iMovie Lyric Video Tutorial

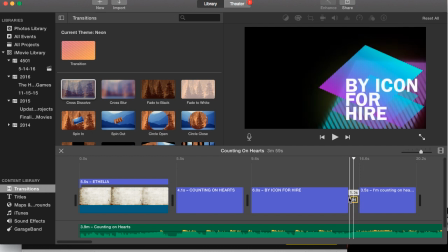740s
It makes them fade together on top of each other so that the one lyric doesn't have to be completely off the screen before the next one shows up.
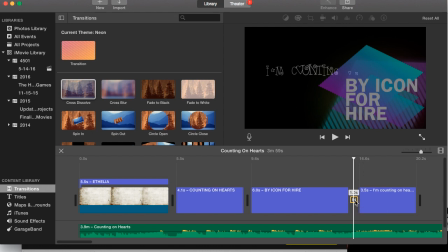748s
So they're just kind of both there at the same time for just a fraction of a second,
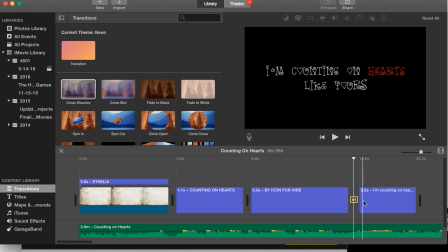751s
and that helps just kind of when the lyrics are close together and tight to make that transition a little bit quicker.
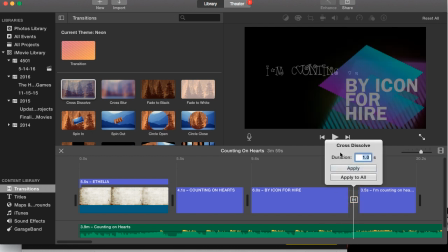758s
And you can adjust the length of this transition as well. You can, right now it's automatically set to 1 second, but you can adjust it however you want. I usually either have it at 1 second or 0.5 seconds, depending on what the song needs,
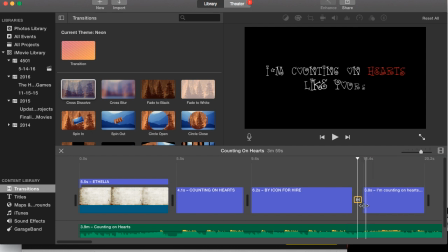771s
but sometimes it's different, so you can set it for however long you want it to be.
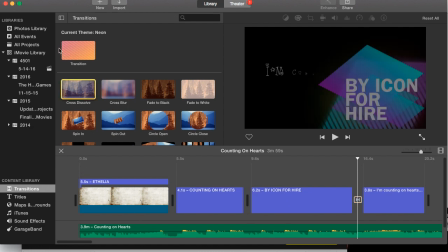780s
This transition here is kind of a cool one, and I've used it a couple of times. It comes with the theme, and so if I had chosen a different theme, again, I would have different transitions here. And then I think the last thing that you need to know is how to export your video when you're all finished with it.
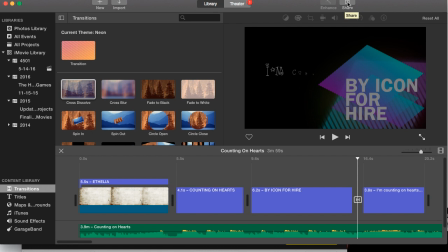798s
And the main way to do that is up here where it says Share. You can pick any of these options.
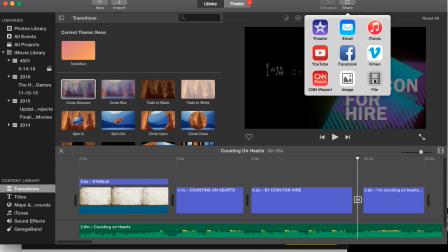803s
I've never used any of them except for File. I like to have a backup file on my computer just in case something happens, my video gets deleted off of YouTube, whatever.
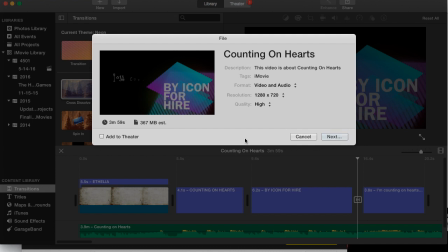810s
I like to have a finished version of it downloaded on my computer as a backup. So I always download a file, and then I upload it to YouTube from there. So you title your video, pick what quality you want it to be, and you hit next, and it'll export it into whatever folder on your computer you want it to be in.
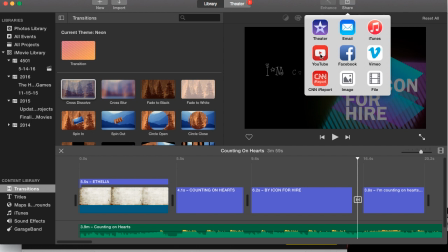830s
There is an option here where you can just, I think, export it out of iMovie and directly onto YouTube, but I've never used it.
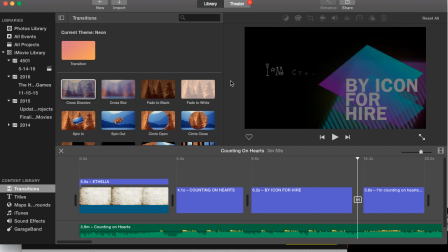838s
So that's the basics of how to make a lyric video in iMovie. There's a lot of other things that you can do with this program, especially if you're making different types of videos, like actual movies or music videos with pictures or movie clips.
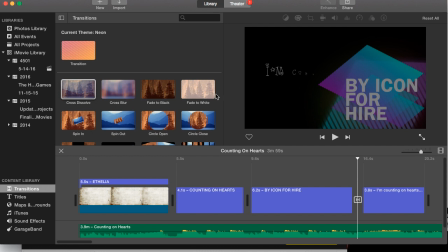854s
But for purposes of making a lyric video, this is just the basics of how I do it. So I hope you enjoyed this tutorial, and thank you once again for 10,000 subscribers. There's 10,000 of you who want regular updates on and want to know right away whenever I post a video, and that just makes me completely honored.
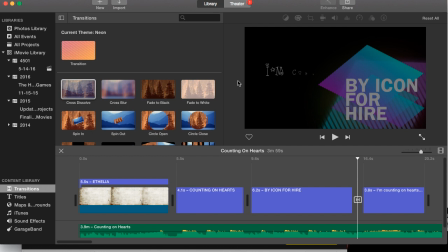871s
And so thank you so very much. You make me very happy. Have a nice day.